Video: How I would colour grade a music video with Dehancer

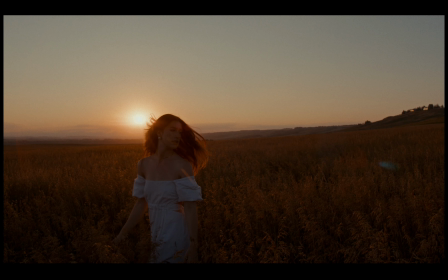(8:40)
And we're just starting in an exposure node and essentially adjusting our lift gamma gain.
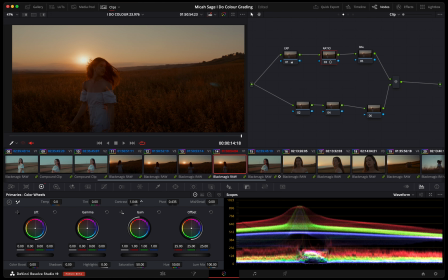(8:51)
Add a bit of contrast here. Tweaking the pivot too.
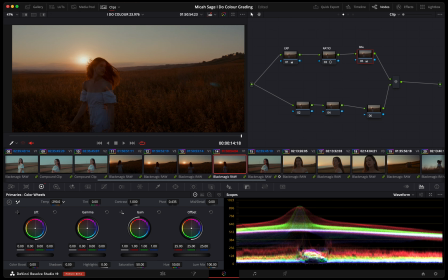(9:09)
And then we'll push a little bit more cool, see what it looks like.
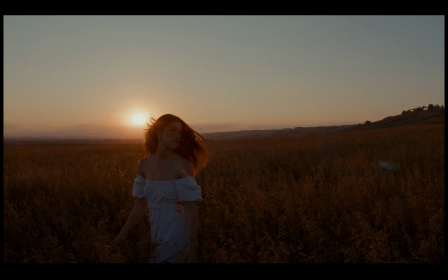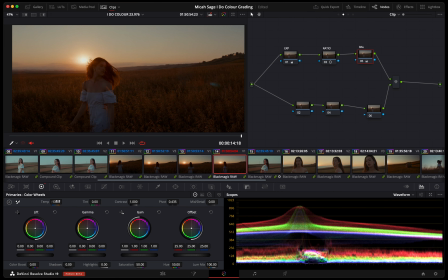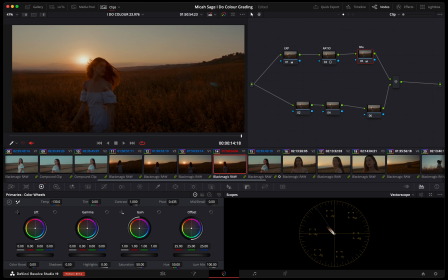Play with our tint a little bit. And then next I'm going to show you guys a little Cullen Kelly saturation trick, which is color space HSV here.
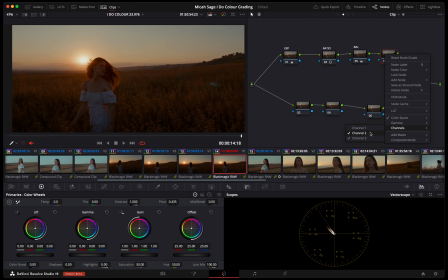(9:44)
And then you go into channels, take off channel 1 and 3 so that you're just channel 2, which is saturation. And then I just adjust the gain for essentially more of like a color density adjuster rather than like straight DaVinci saturation,
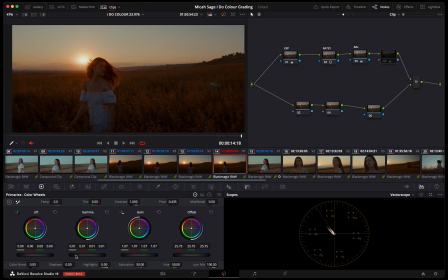(10:05)
which I could go into a bunch of detail about, but Cullen Kelly has an amazing video on that.
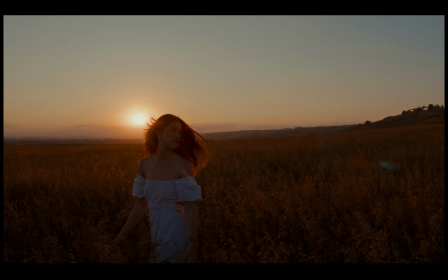(10:10)
I also am using his clip node tree here as well, and even that group,
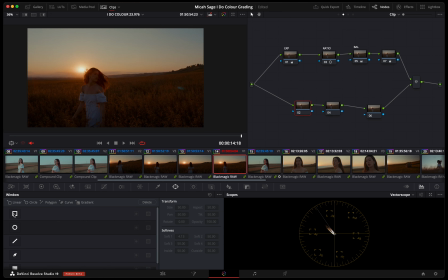(10:19)
that post clip group tree is pretty based off his as well. And then just for some additional interest into our image here, we're going to do some power windows and some in and outs here.
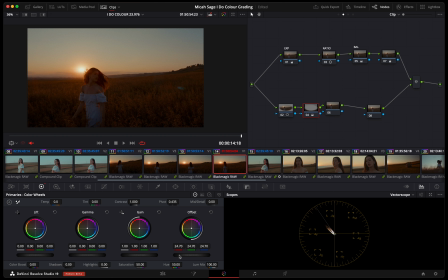(10:37)
So yeah, just an easy way is just to make a power window like I did, and then you can just add outside so that you have control on the inside and outside of it if you want to brighten some things inside and do a little outside vignette. And I'm just using the offset wheel there.
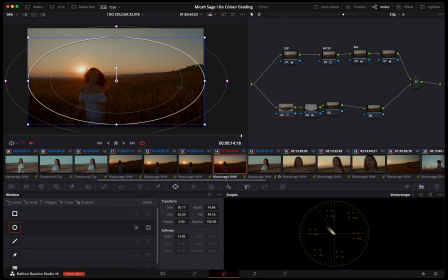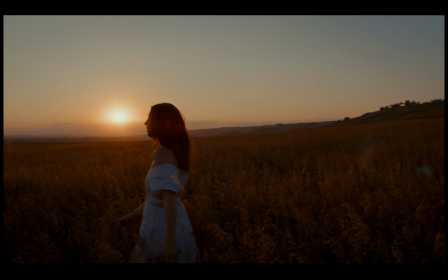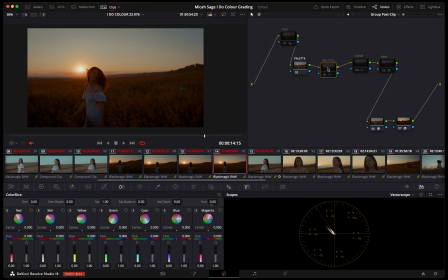(11:07)
And I'm liking how things are coming along here, but I think we could still get a bit more out of our colors and a bit more color contrast as well, maybe. And one of my favorite ways to do that is doing a split tone within our RGB curves.
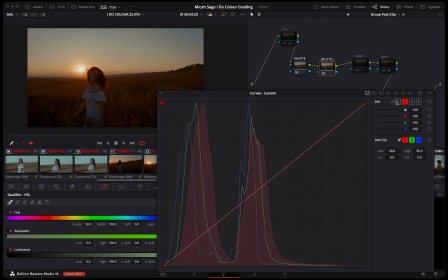(11:23)
So I'm back in the group post clip, and I'm essentially gonna first grab
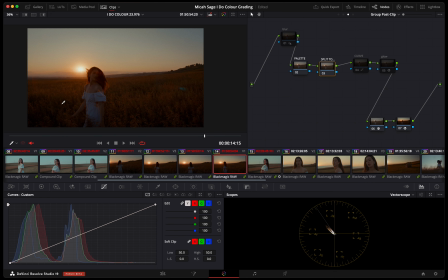(11:32)
a skin qualifier here,
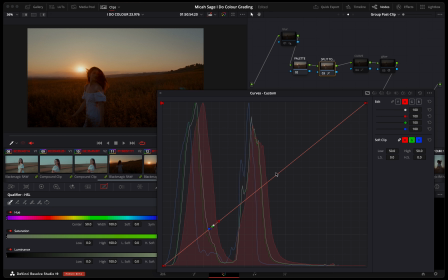(11:37)
and then split up so that I'm just in my R, G, and B channels individually. And essentially I'm just making first an S curve with all of them, and then I'm going to go in and tweak so that it kind of tints our highlights and shadows one way or another.
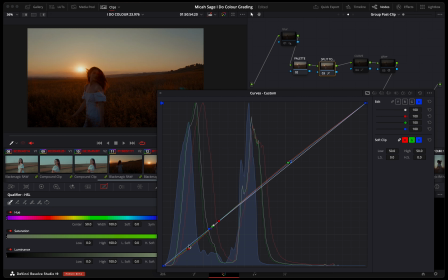(11:58)
And I just like that little mid-tone qualify just to like protect our skin tones a bit more, because I'm liking where they're at, so I don't really want to be tinting them one way or another.
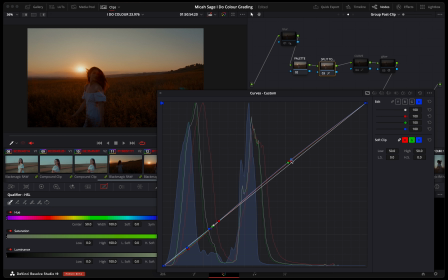(12:14)
So yeah, as you can see, we can get a bit more blue in our sky, which just kind of adds some nice contrast or color contrast into our image.
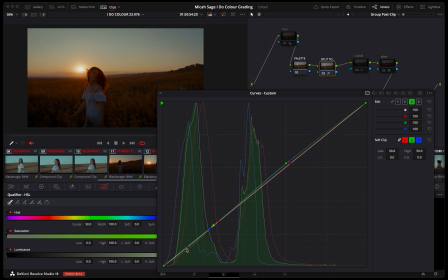(12:32)
And at the same time, I'm also neutralizing our blacks as well. Make sure our blacks are pure black. Maybe give our shadows a little bit of a teal tint to them.